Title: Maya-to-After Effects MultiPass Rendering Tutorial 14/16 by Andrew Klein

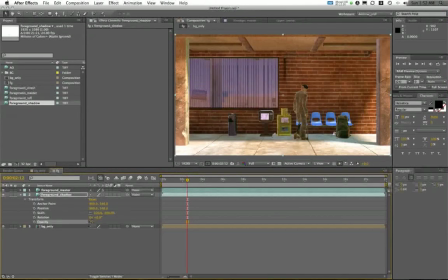12:18 And I'm just going to tone the opacity down till it's a lot more subtle. Since he's pretty much in shadow the whole time, we only want a little bit of that effect. Also behind my character, I'm going to load in my reflections layer.
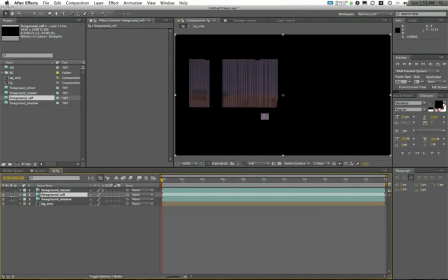12:37 If I hide my character, you can see this a bit better. Here's my reflections sort of adding on top there.
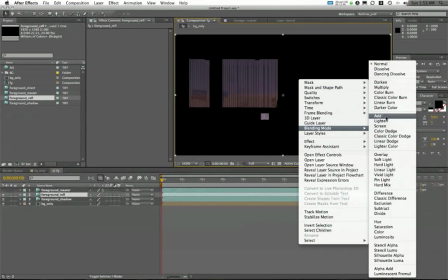12:43 I'm again going to set my blend mode to additive, which is going to be, again, really subtle.
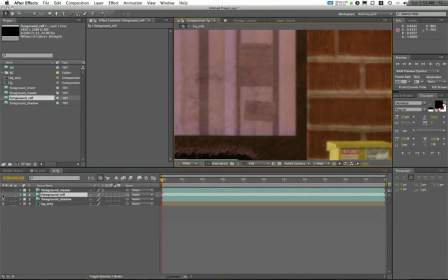12:50 It's this just little character arm here in the window. If I turn this on and off, you can see his reflection right there as he's walking past.
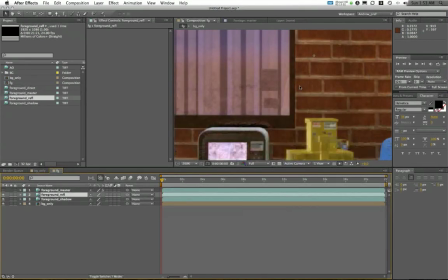12:59 This is pretty much the only element I really have of that reflection in this shot. But, you know, again, useful for that believability.
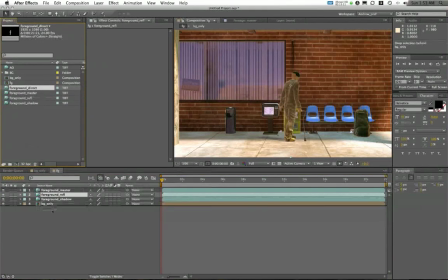13:07 Here's my character in front. I've got my direct illumination pass, and, you know, here it is on top.
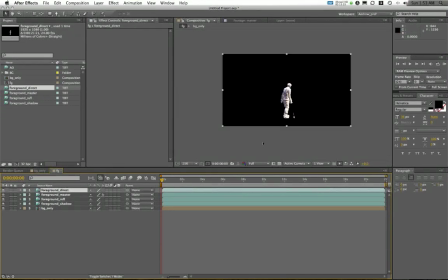13:16 The direct illumination pass is not cut out properly in this case.
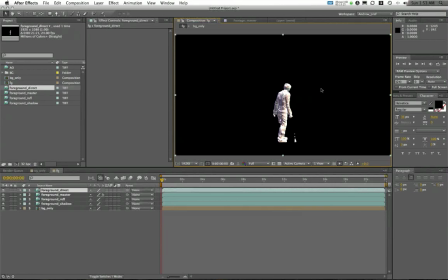13:24 What I want to do is I want to get rid of the black background.
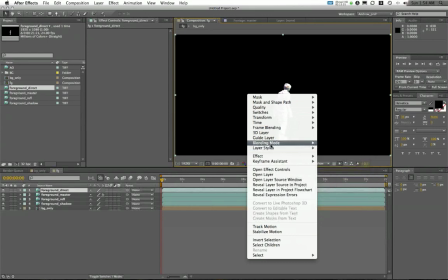13:28 And of course, if I have a black background, I could always say blending mode add, and that will get rid of it.
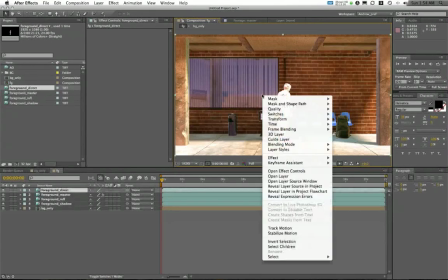13:35 But that actually adds illumination onto the character, which is not what I want. I actually want to use this blending mode as a multiply,
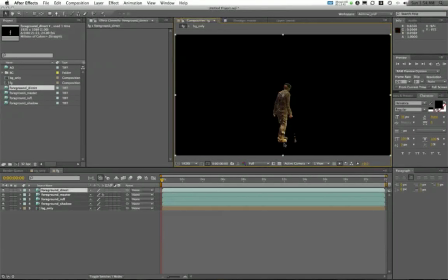13:43 so I get these like darker shadows actually applying to the character, giving him some more direct illumination. But this causes my background to be cut out a bit weird. So the question is, what do I do here?
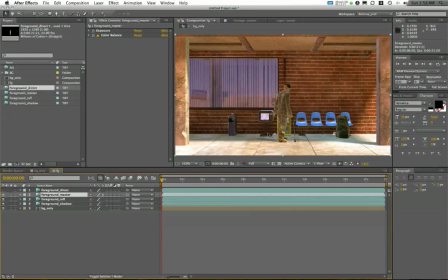13:55 Well, my master layer has a really good alpha. That's obviously cutting things out. I can use the same alpha channel that I have in my master layer, cutting him out, to cut out my foreground direct irradiance.
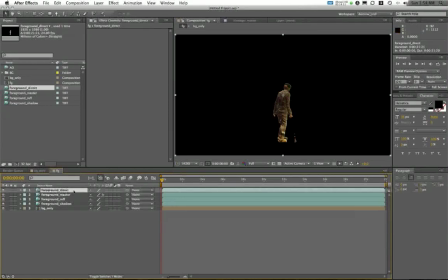14:09 I can do this by going in my foreground direct irradiance layer to effect,
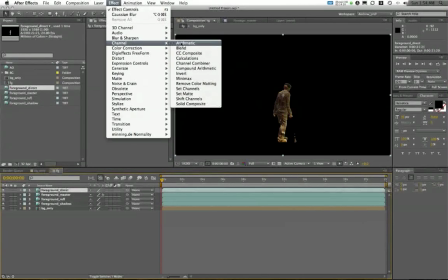14:16 channel, and I can choose set matte.
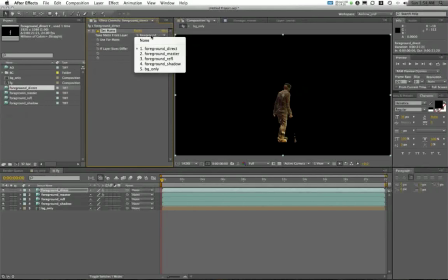14:23 Now here I can take my matte from my master layer's alpha channel.
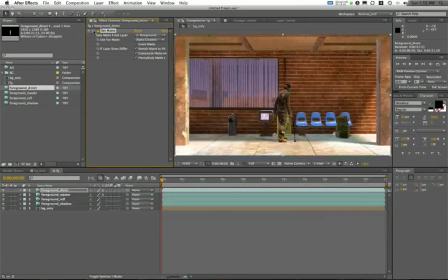14:33 And you'll notice this is now going to matte out this layer based on the alpha channel of the already existing master. So again, I have my foreground direct layer. I went to effect, channel, and I chose set matte,
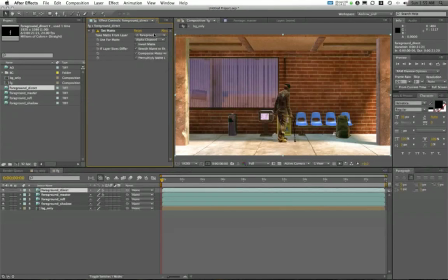14:48 and this allows me to choose which layer I want to pull the alpha from, and I can choose whether I want alpha or luminance or any of the other channels.
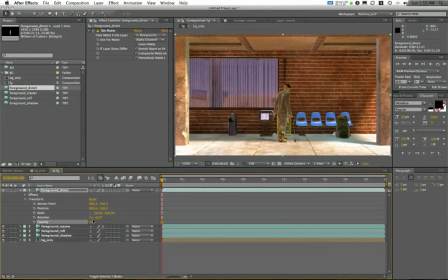14:57 Now this direct effect is way too intense, so I'm going to dial it back off the opacity and just sort of like ease it on a little bit. I've got an opacity of only about 60% here, and that does pretty much what I need it to.
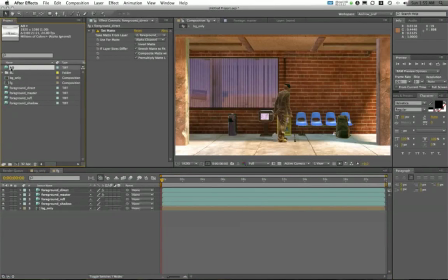15:11 You know, finally, the last layer that I've got to apply on is my occlusion layer, and I'm going to add that on top.
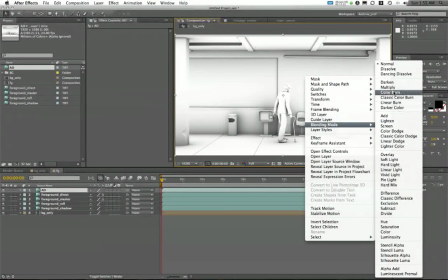15:19 This is a mostly white image, so I'm going to right click, choose the blending mode multiply, and you'll see I'll now have my deep shadows in the shot.
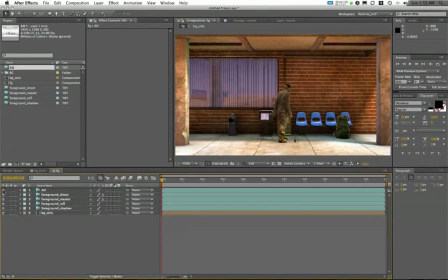15:27 Here's the with and without occlusion.
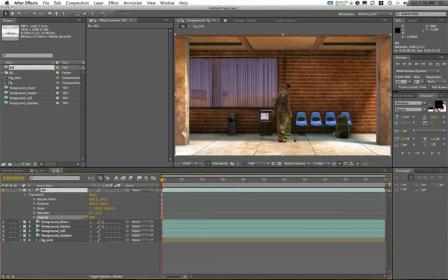15:30 Again, if your occlusion is a little bit too dark, you can always sort of edit it and change your opacity till you have it exactly the way that you want it.
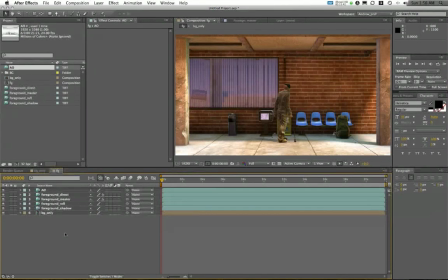15:40 So, you know, this has been a look at setting up some of these basic layers in After Effects here. What we're going to do in the next video is talk a little bit about using masks in our layers, and also we'll get into some color grading.
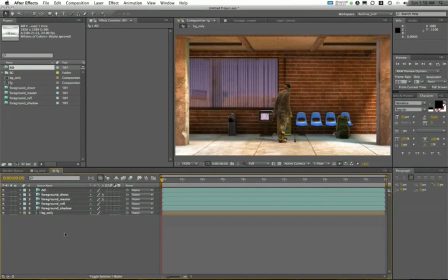15:54 So this has been video 14. Please stay tuned for the next video, video 15, on color grading and using masks.